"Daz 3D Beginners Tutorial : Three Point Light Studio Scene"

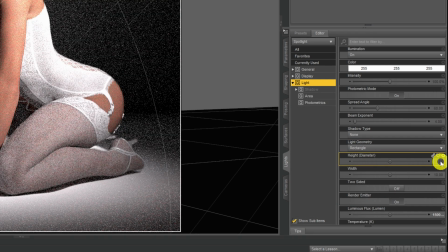And then in the height and width, we're going to just put in
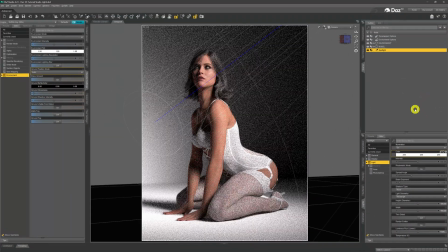100 on each so that we now get a little bit more of an even light. Softer shadows with soft edges, and to begin with, to start off with, that's not too bad.
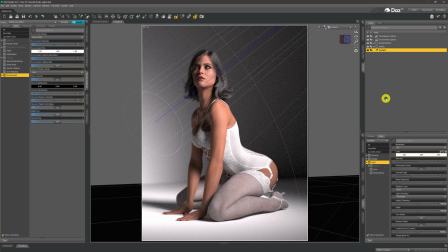Maybe I want to change the angle of the light, so I'll just play around with it a little bit just to get it exactly how I want it to be.
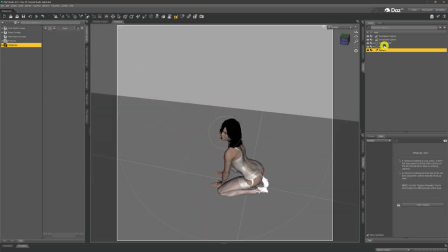So what I've done is I've just had a little play around with the spotlight just to get it to where exactly I want to be. It took me a couple of minutes. There's no point you seeing that. And you can see now as I'm looking through the spotlight as a camera, I've raised it up a little bit and given it a little bit more of a downward angle.
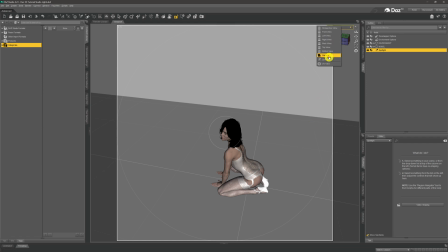And the reason for that, if I come back to my camera and back to NVIDIA iRay,
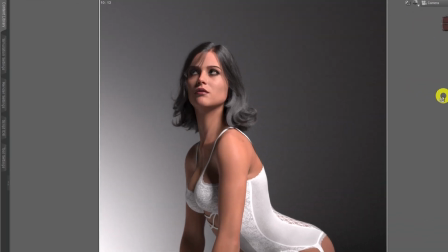the reason I've changed the angle of the light in such is,
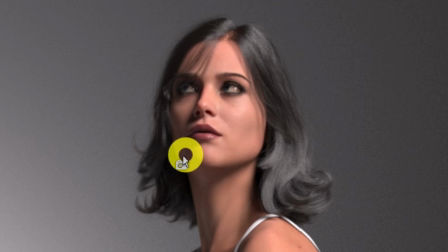and what I wanted to achieve with this is this little triangular shape of light that we can see under a right eye, you know, formed by the shadows that, is being cast on a face. So we've just got this bit of light there.
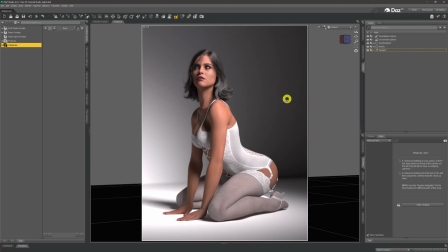And this is known as Rembrandt light, and this was developed by the 17th century Dutch artist Rembrandt, who started to use this type of lighting in a lot of his paintings. So that then is our key light in place. And if I just come up to the key light, just give it a double click and we'll just call it key light, so we've got it in place.
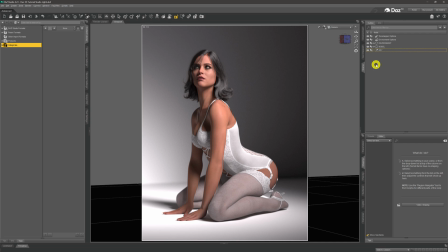So now what we need in this three-point lighting system is we need our fill light. And the fill light is there to control the shadows on the opposite side of the face from where the key light is shining. So we're going to be wanting to position a fill light on this side just to control these shadows.
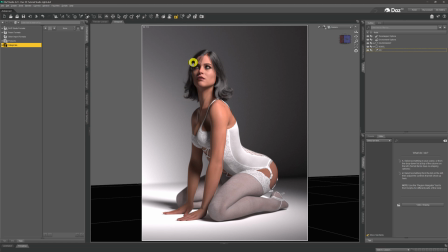They could be okay, but we just want to control these shadows on this side of the face. And so again, what we need to do, if I just come out of NVIDIA iRate,
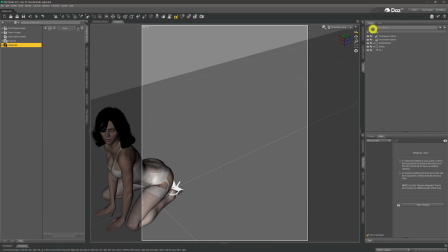if we come over to our perspective view and just spin it around a little bit, come across over here,
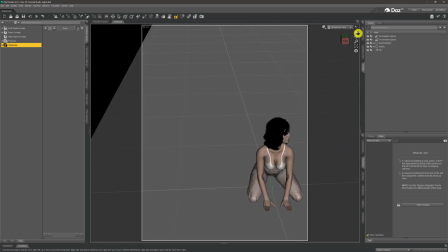and we want to position the light in this area, like I say, because we just want to control the depth of the shadows around here. And once we do that in a rough position, we come up to create spotlight.
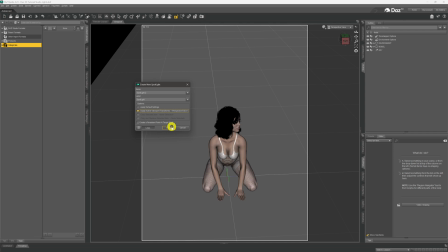Again, we'll use the active transform to place it where the perspective camera is.
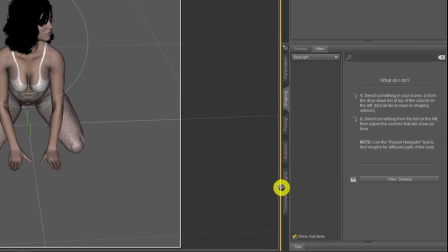And then again, before we even add any lighting, we'll just come down to lights and we'll come down to
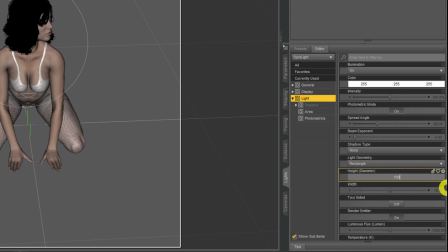our geometry to create a rectangle of 100 centimeters or 1 meter, that would be,
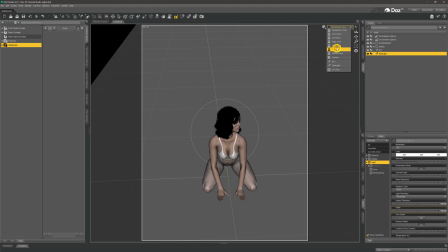in size, just shining down on this side of our model. And again, we come back now to our camera and back onto NVIDIA iRate.
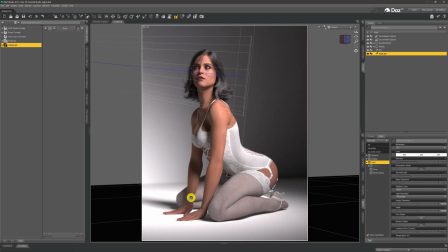And what we have now with this fill light is we have control of the shadows and the depth of the shadow on the left-hand side of our image, or the right-hand side of our model. So for instance, if we were to come now down to luminosity or luminous flux and add a zero on there,
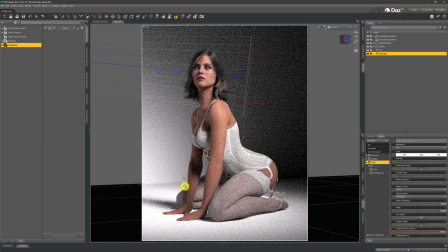you can see how we've taken away a lot of the shadow on the face. We're still brighter on this side because our key light and is on that side, and the key light should always be brighter than the fill light.
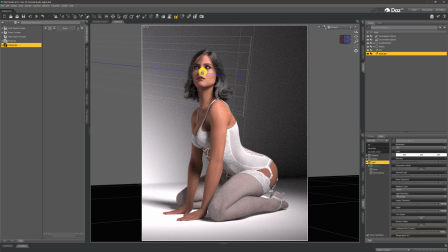But we've taken a lot of the shadow away. We've still got that little triangle just if you squint and get a little bit close to your screen. So maybe we're a bit too bright there. To be fair, I'm actually okay with the base, the default.
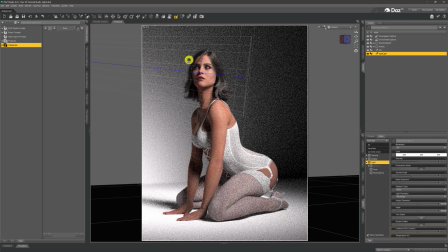So if I go into 1500, go back to what we were, I don't mind this little darker shading that we've got on this side of a face and a body. One thing to bear in mind with your fill light, you should never make it as bright, or certainly not brighter than your key light.
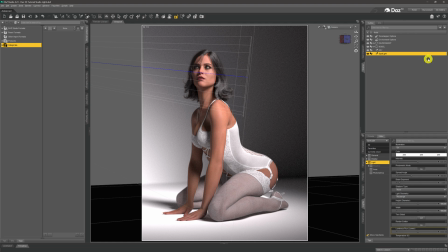Otherwise, your fill light will become your key light and your key light will become your fill light. So you always want to control the shadows, yes, but never make your fill light to be brighter than your key light. So but I'm okay with that. I'm okay with the way that it stands and the way that it is, just at the base values that we had.
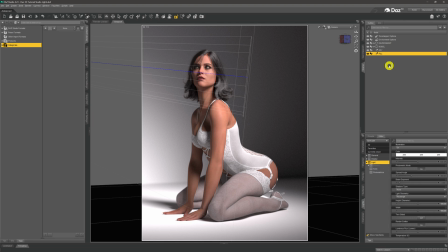And what we'll do again, we'll just give it a click and we'll just call it our fill light so we don't get confused moving forward. And so now the third light that we want to put into this is known as the rim light.